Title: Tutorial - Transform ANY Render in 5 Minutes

Yo, what's up everybody? It's Brilly, and I've got a quick tip for you today on how to make your renders drastically better in Octane in 5 minutes or less.
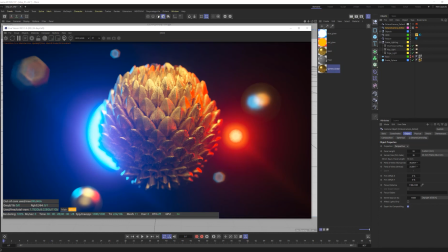[0:07]
Let's do it. So today's quick tip, we're jumping into Cinema 4D, and I want to talk about the Octane Camera Tag. If you are not jumping into the Octane Camera Tag and doing everything you can possibly do here to manipulate this final image,
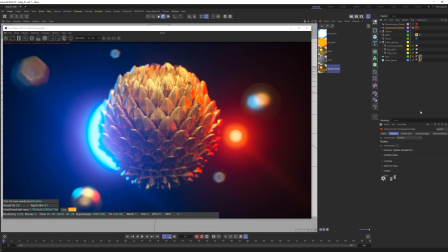[0:22]
you are missing out on one of the most amazing aspects of Octane Render and creating beautiful 3D renders directly inside of 3D. Let me just show you a little bit of what this render would have looked like without any post effects applied to it in the Octane Camera Tag.
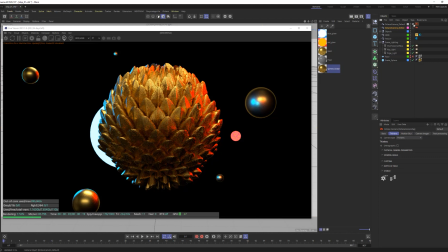[0:40]
There it is, the difference of before and after.
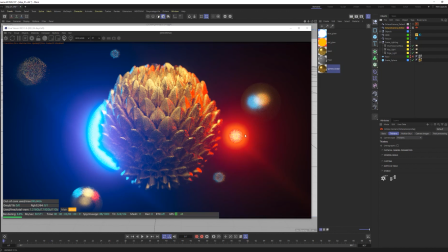[0:45]
So let me just walk you through what exactly I did in here and what I want you to start looking at for every single one of your render frames using purely the Octane Camera Tag.
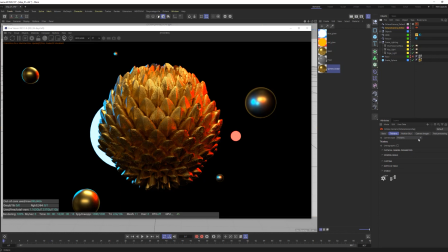[0:56]
Let's go. So the first thing I did was I came into the camera imager. Let's enable that. This is typically the first place I'll jump into my Octane Camera Tag. And I'll start messing with the exposure, highlight compression, and gamma. Those are my three first things. And so I will go right into the exposure.
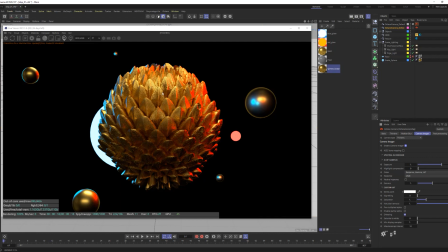[1:14]
And I'm looking at this. I would like to increase the overall exposure, maybe bring out some of these highlights here.
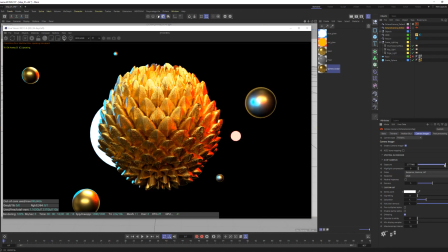[1:21]
So I'm going to just start raising this up. You know, I don't want to blow it out too much. However, I do want to increase this decent. And then even if it's blowing out a little bit here where I'm starting to lose a little bit of that visible interest, right? It's starting to just kind of get a little bit too bright. I then jump right to the highlight compression.
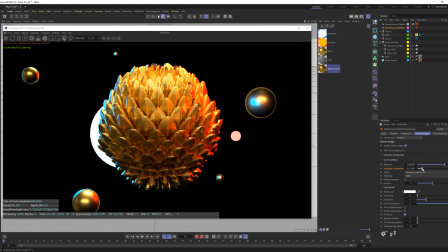[1:41]
And this is one of my best friends here inside of the Octane Camera Tag. And I will just bring this up. And you can see as I slide this back and forth, now there is some sort of like nice highlight that I do like to have,
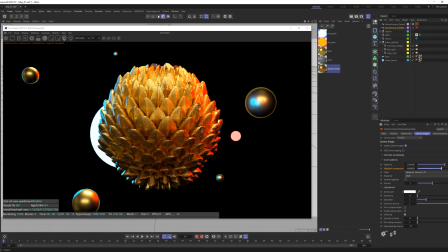[1:52]
but I don't want it to feel like it's just overpowering. The top portion of this piece is not really what I want to be the central focus. You know, it's really the entire shape that I'd like to be kind of the central focus. So I'll just bring this up a little bit.
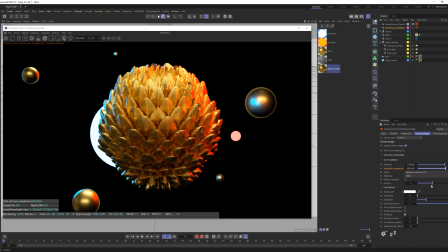[2:07]
And again, that's just the taste. Now I would like to get a little bit more contrast in here. So I usually like to play with the gamma a little bit on that. So I'll mess with that and bring this gamma down. Now you can see that with this, I'm able to get just a little bit more contrast out of it.
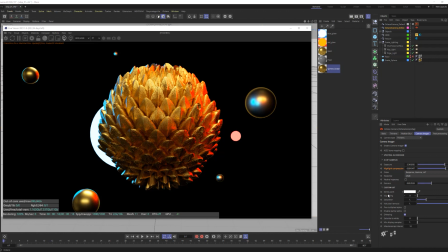[2:21]
Maybe something like that is pretty good. Then, you know, with something like this, where it's like this gold metal, you know, I might be getting a lot of hot pixels in there because I do have an emissive light here, or emissive texture here,
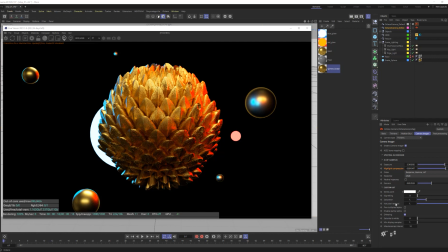[2:34]
and emissive texture here. And I see some hot pixels in there. Boom. You got to go right into that hot pixel removal and bring this down. I will say with the hot pixel removal, if you go too low, it will tend to soften up some of your details.
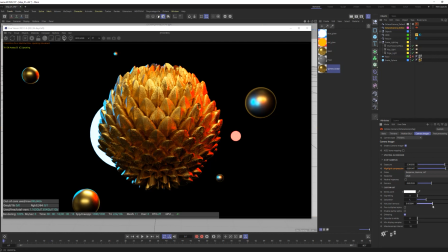[2:48]
So I highly recommend not just dropping it down. Now, if you're doing something that doesn't really require a ton of really fine, sharp details, you can go really low. And I have done that before. However, with something like this, I do have a lot of information. And I notice if I have a lot of information in here in detail, I can really bring this down to
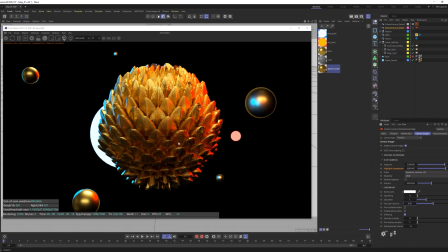[3:07]
0.45 without ever noticing any visual difference in those details. So no less decay on that fine detail. Occasionally I'll jump in and add a little bit of vignette.
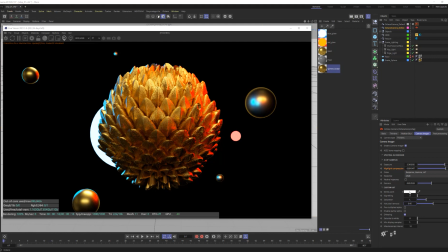[3:20]
In this scene, the background's black. The vignette's not really it's just not going to do enough for me to even try to play with that or want to play with that. All right, cool. I will probably jump back in here and do some AI, special AI denoiser as well.
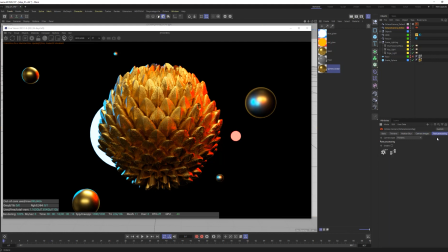[3:33]
The next tab, especially for this that I want to go into, is the post-processing, because I do have these glowing orbs back here. So I will check that on. And you can see instantly I am getting a little bit of bloom coming from these areas and a little bit of glare coming from those highlighted points.
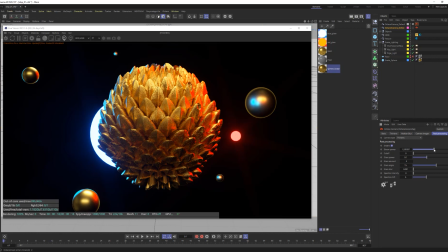[3:53]
But let's push this a little bit. Let's bring this bloom value up, right?
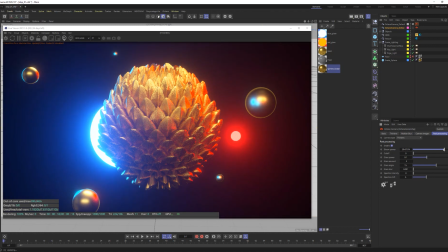[3:58]
And now we can actually get some nice glow and like almost like fake atmosphere into the scene from that glow.